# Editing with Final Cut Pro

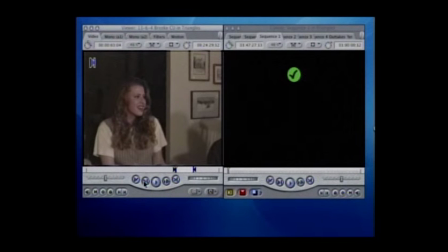0:17 So what we have here is an edited shot of Brooke and the pizza scene.
Nice going, Ken. What?
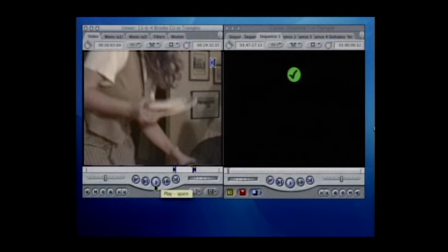0:28 And so what we want to do now is we want to take this edited shot and put it down on the timeline.
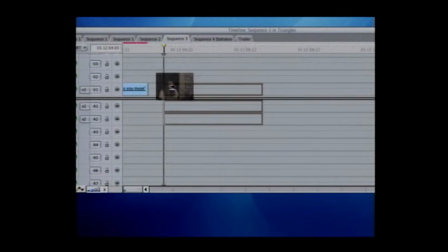0:36 And so we drag it from there down here to the timeline.
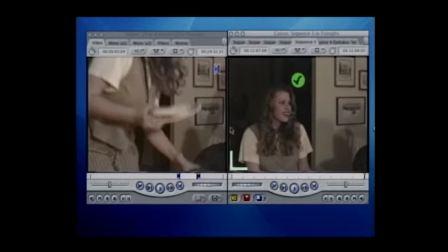0:43 And now we're going to take a look at it.
Nice going, Ken. What?
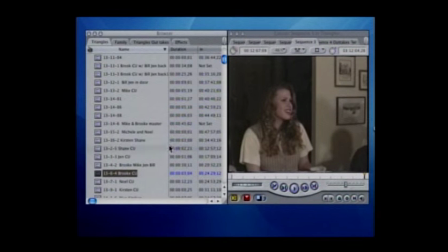0:53 So now what we want to do is we want to add some color to this thing because the balance is just horrible. It's way too dark. So we're going from our selections of shots that we've loaded into the computer,
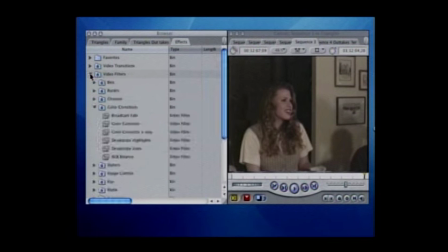1:08 and we're going to go to the effects choices, and we're going to pick the color corrector. And we're going to drag that down into the timeline and add it directly to that clip.
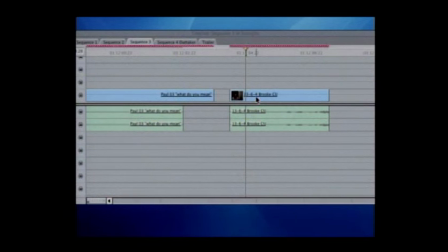1:21 And you notice it turns red there. So that means it's got to be rendered now. And we're doing this to every single shot in the movie.
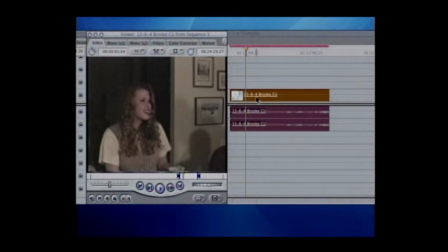1:32 So now we double click on this, and we get that up into our edited clip, and you'll notice now that the color corrector, the one I'm going to click right here, is now there.
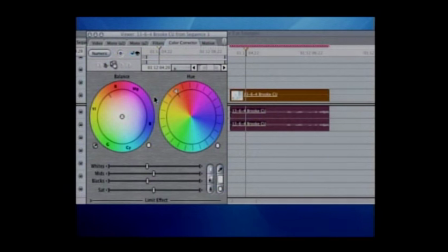1:43 And this is the color corrector. And it has three different levels. It has the whites, the mids, and the blacks, and it has the color saturation.
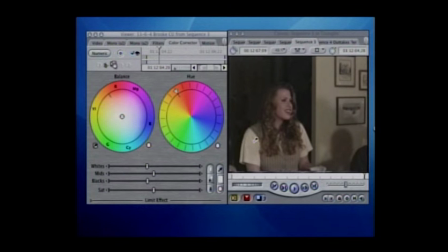1:51 And this thing I'm doing here is setting the white balance.
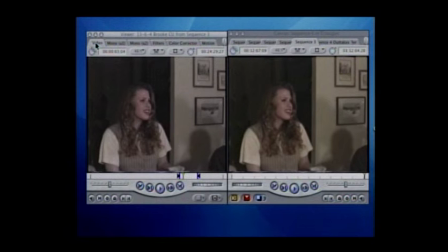1:55 So when that little eyedropper, you click it on the thing that is supposed to represent the most white thing, and you notice right away we get a big improvement in the quality. It's got a long way to go.
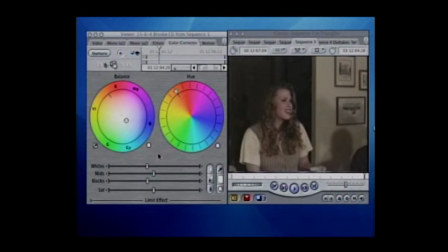2:06 This is a really dark, dark shot, and it's got a lot of problems.
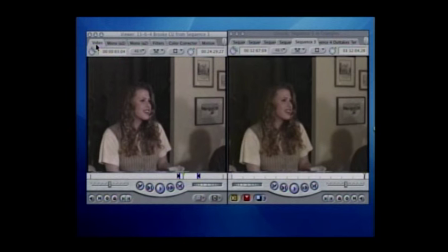2:10 So I'm going to click on the whites here to brighten this up, and that actually didn't do much, and I really added a lot of white.
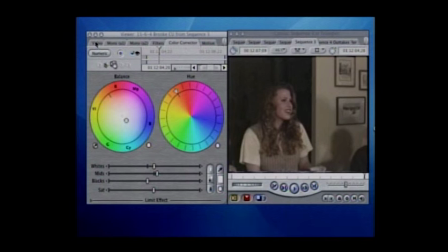2:16 So we're going to add some mids here, and that's a big improvement. But we've still got a lot to do, and one of the big things that helps all of these for some reason is when you
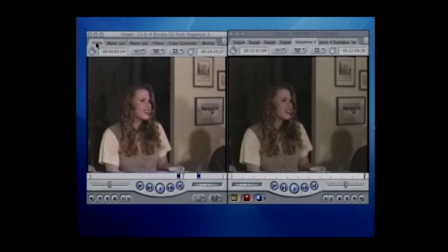2:31 really boost that color saturation, and right there, that's a big help. That has really done quite a lot. But we still have a way to go on this one.
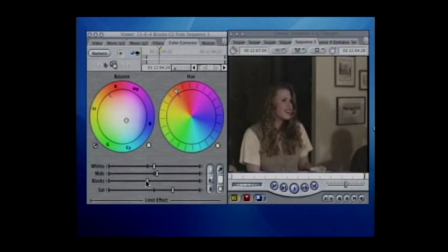2:46 And so I'm going to go back to the color corrector. I'm going to lower the black levels just a bit, get a little bit more black in there.
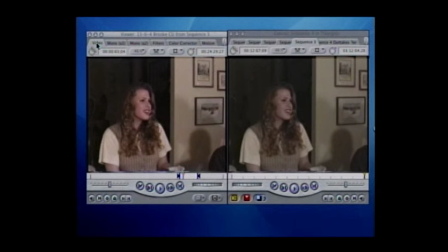2:53 That tends to help bring out the color, and that has done that. Now you can just take a look between where we started on the right and what we're working on here on the left, and there's slowly but surely we're getting the improvement here in this shot.
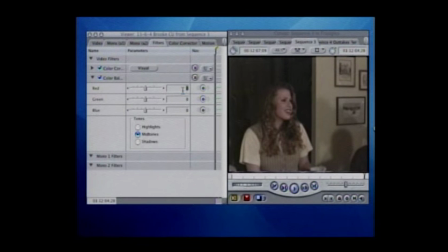3:08 So now what we want to do is we're going to add some red to this, and I'm going to do this too much.
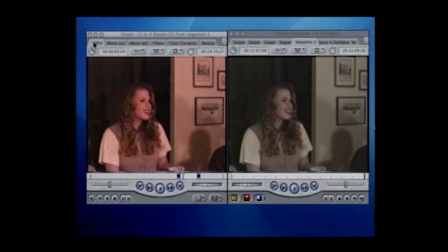3:14 Just to show you, even with just adding a level of 40 out of 100, that's way too much.
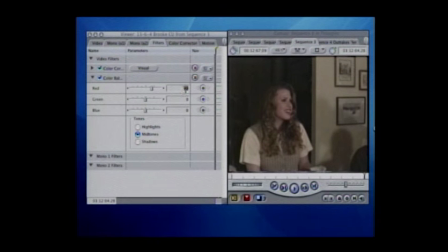3:21 So we don't need anywhere near that. All you don't have to do very much, and this is one of the things that has surprised me.
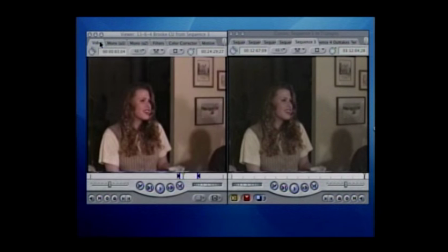3:28 We're going to put 10 in. And that is another really big improvement.
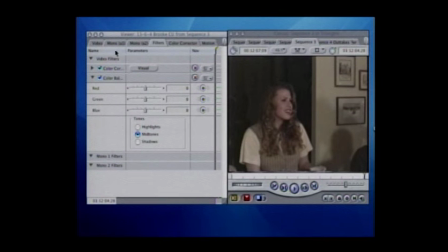3:37 But this isn't done. We're going to have to, and if I would quit goofing on the wrong button here and undoing what I've already done. Why did I do that? Let's get that back up to 10.
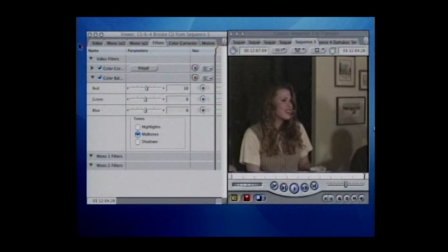3:53 And better check it out. Yeah.
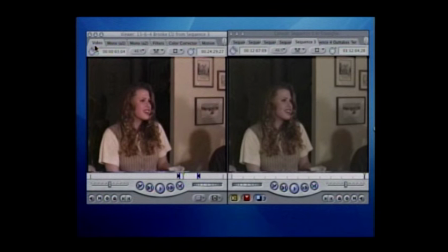3:59 So we're going to add some blue into this now. You'd really be surprised.
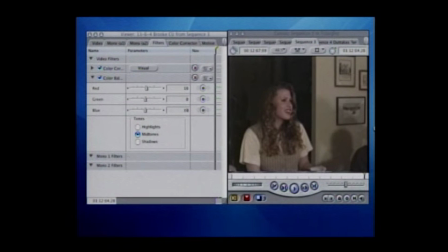4:05 You can add red, green, and blue in this, and you would really be surprised at what adding blue does.
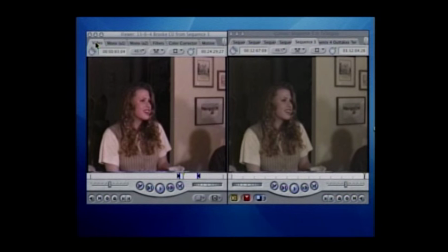4:11 That really freshens that up quite a bit.
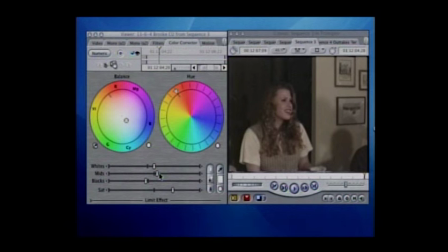4:18 And we're still going to boost these mid levels here.